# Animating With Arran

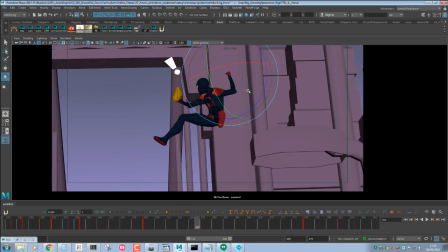because we want to hold this wrist. I'm just going to make that line more simple.
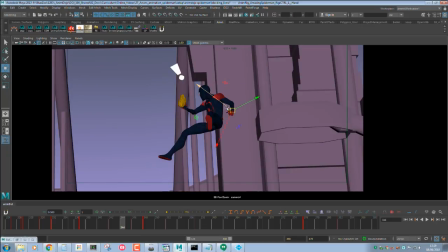So I'm just tracking everything now.
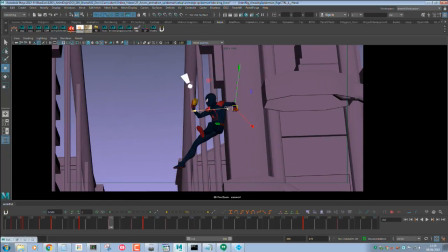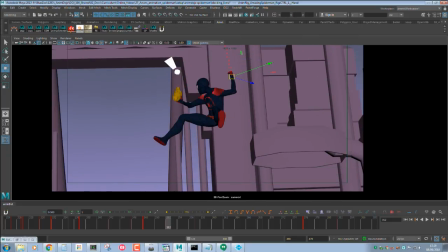So you can see I'm flicking between keys a lot, just because that's kind of like my play blast, you could say.
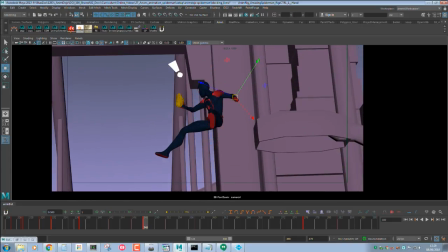I'm literally just flicking between the keys that I've already put down.
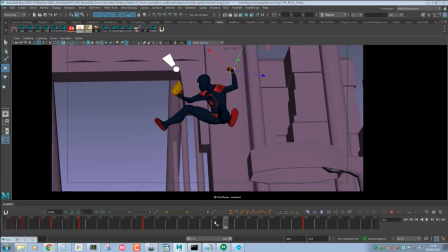Now this is going to be quite interesting, because I feel like that needs to come round a little first
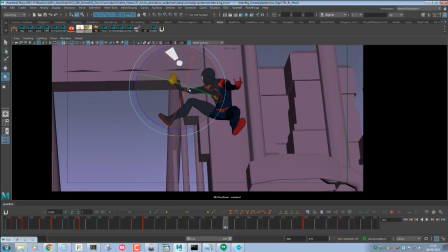before, because at the moment we're pulling this antic at the same time as we're flicking this, so I don't really want to do that so much. I want that to come after, and it can be quite a fast movement because he's just going to throw it. So we have a small antic here,
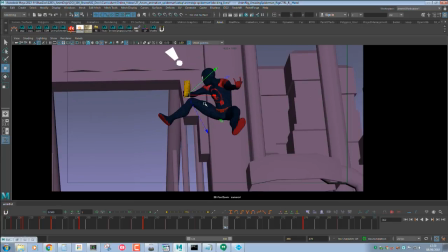and that can come down. Now around here, Just to keep it even,
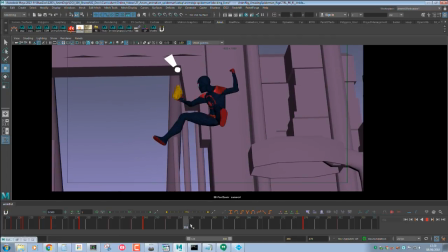I'm going to shift that across to an even key, and I can hit O. Well, I'm going to hit 50 again, sorry. 50%. And then I'm going to hit O on the hand, because we still want to favour that.
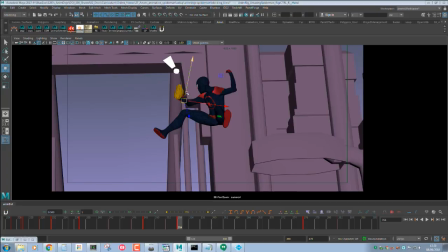And now that I'm tracking this, it'd be nice to ease into this arc. So we're breaking up that timing, so we have a slower antic. We build into the antic and then we fling around. So it comes in. Gonna favour.
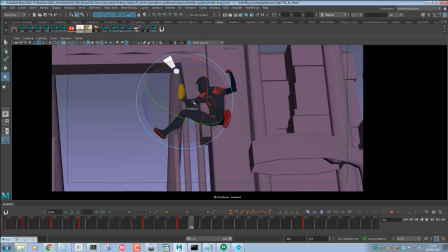Ooh, thank you, Richard. You're a genius. See, this is one problem that I do when I'm live streaming. I completely forget to save. It's really bad of me. You've taken over Bader's duty.
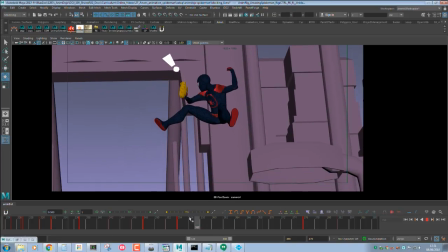So here, I'm going to hit... So this is the only like hiccup you could say in my technique, which is now I can't hit 50% because I'd like to keep it on 2s. So since I can't use my hotkeys for this, I would go for like a -10 instead of a 0.
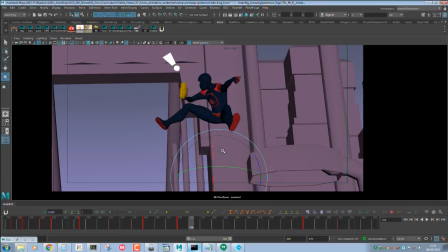If you look on Tween Machine, like 0 it comes to 50%. So I'm gonna have to hit to like a 10 here. -10. That way we're still got that smooth motion going on.
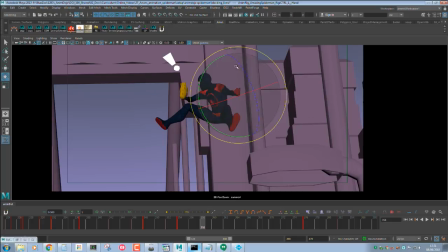So it's gonna flick here. And since this is a quick motion now, I might just snap. Now we can take away that frame later. I'll snap into it now.
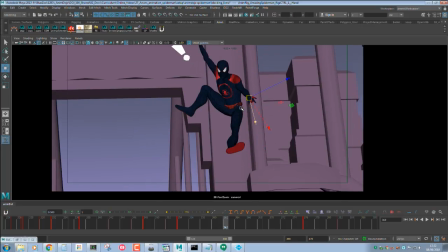I can hit P. See, now you see we're getting that whip on the hand.
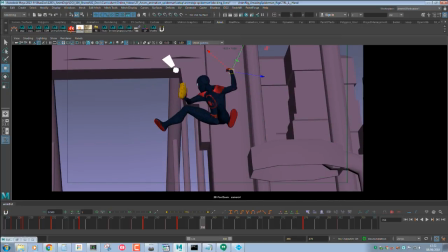But since we can do something quite interesting with this, I'm going to smear the fingers just for this one frame. So I'm just going to nudge everything up.
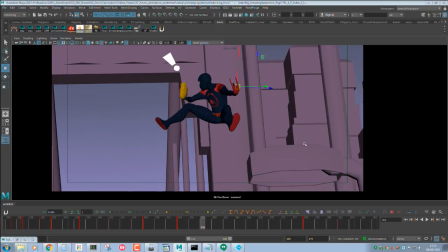I'm probably going to get some weird results going on, but I can clean a lot of this up. It's mainly those middle ones that aren't working at the moment, so I'm just going to hit that.
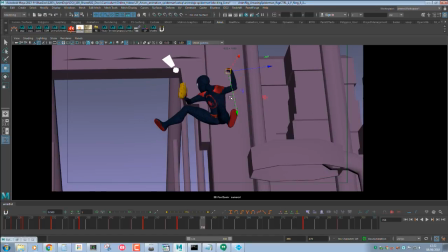There we go. So we're just getting that stretch and then it's going to flick in. So hopefully that's also going to help us read the web sling, because on this frame we're now going to start shooting the web.